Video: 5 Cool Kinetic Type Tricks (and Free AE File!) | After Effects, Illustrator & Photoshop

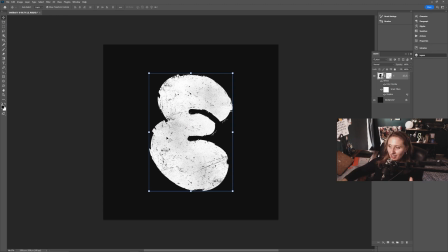748s
And it kind of just like chunkifies everything, kind of just, I mean, obviously displaces some stuff here and there. But it kind of looks like it was painted outside the edges a little bit. So it's not so crisp and clean like this is. It's a little more realistic in that it's a little grungier.
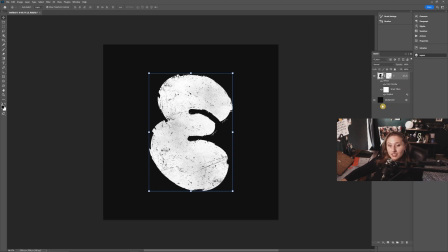764s
But I'm going to do this like 4 to 10 times because each of these will kind of act as a keyframe. That's kind of the whole principle here, is that it's not necessarily animation like in terms of using keyframes,
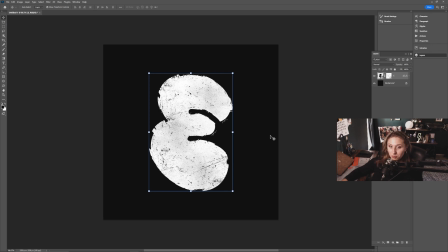777s
but it's more of a piling on a bunch of images together and just kind of looping it so that it kind of has that emulation of motion. I'm going to do this a couple more times and then we'll throw it into After Effects.
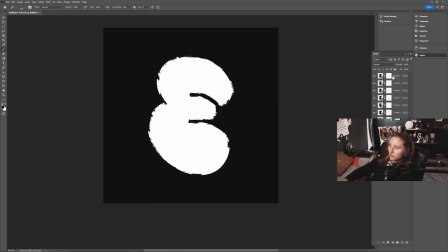788s
So after I've made about 8 of these, I'm just going to select all of them, right click, and then quick export as PNG.
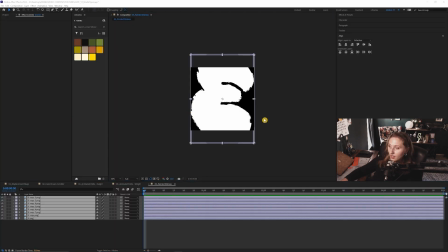795s
And if we go back to After Effects, I made them a little extra higher resolution just so we didn't lose that texture and everything.
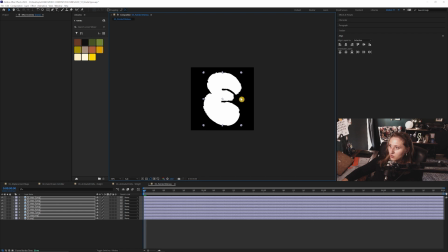804s
But I'll select all these and just scale them down so they fit properly.
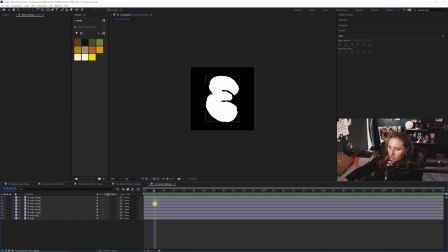808s
And then similar with like making your own texture and stuff, I'm going to cut all of these down to maybe like 4 frames for now.
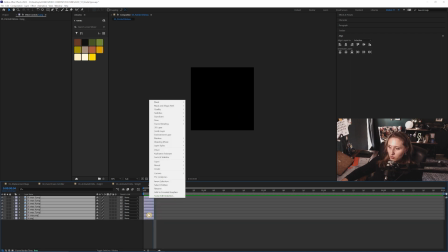816s
We could expand it later if we want. And then doesn't matter which way, but selecting all of them, I'm going to go to Keyframe Assistant and then Sequence Layers.
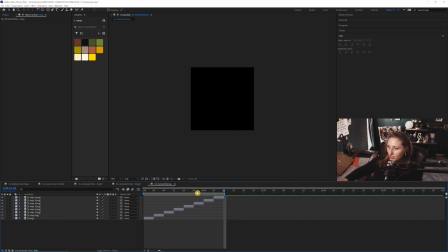827s
We just loop what we have right now and just let it play back. There we go.
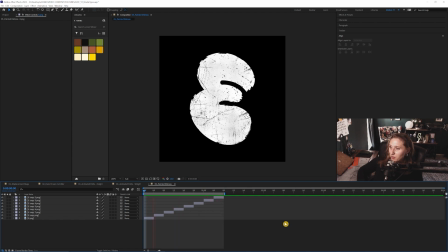831s
It's kind of like a painted frame by frame kind of animation for a letter or word. But super simple. You kind of have to put a little more legwork into it with like Photoshop or Procreate, but I think the effect is pretty cool.
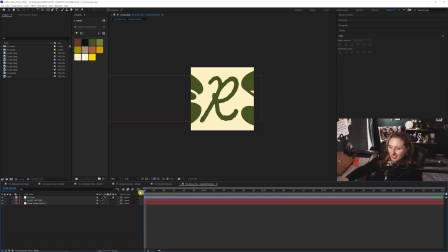844s
So I actually have a bonus tip. This isn't anything crazy, but this is kind of one of those I think it'd be super fun.
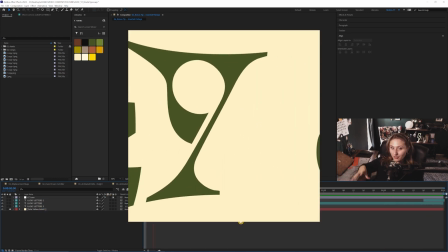851s
It's kind of like an inverted fisheye, fishbowl kind of lens kind of thing.
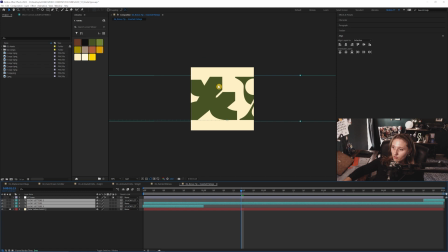855s
So if I turn off the lens effect here real quick, I just have a background, and then these three text layers are essentially the same ones, but at the very beginning, I set this middle text layer with the L. That's kind of like where lucky letters start. This is kind of its starting position, and then this is kind of the end,
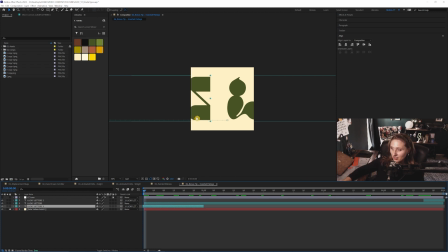875s
or like the tail end of lucky letters, so this is the S. Then I have that set in that position, and then as it goes through the whole two words, and then here towards the end, we see that S again.
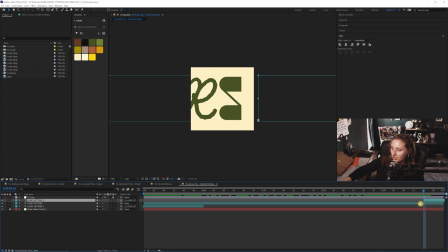887s
And then I just copied and pasted and kind of matched up where the start and end points are. Hopefully that's not too confusing, but essentially having it restart or having it end exactly how it started so that it perfectly loops.
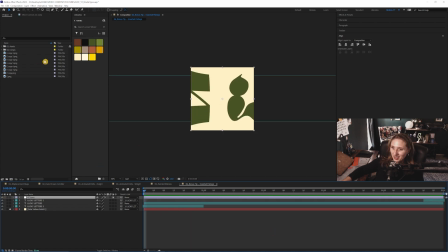903s
And then the most simplest of effects that you just need to add is called CC Lens. So if you go here to the effect controls, the main thing you kind of need to edit is just the size and like how much of that warping you want to happen,
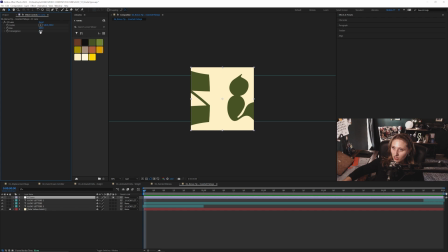920s
as well as some of the convergence as well. So you want to keep it positive to kind of have it expand outward. So yeah, you can just kind of play with this effect as much as you want. Just kind of get that subtle warping effect so it looks like it's rotating around the camera. So thank you guys for watching. I hope this was helpful. Hopefully these are some different kind of kinetic typography tips that you don't see very often. It's mostly texture related, but you know, I love texture. If you have any suggestions to make any of these tips better or ones that can kind of stem off from these, put them in the comments below. Be sure to check out my store for the free After Effects file and a free font. You can play with lucky letters however you want. Feel free to tag me on Instagram or Twitter at Ball of Odd if you make anything with it. I'm very curious to see what you guys create with it. And that is all I have for you. So thank you guys again for watching, and I'll see you next time.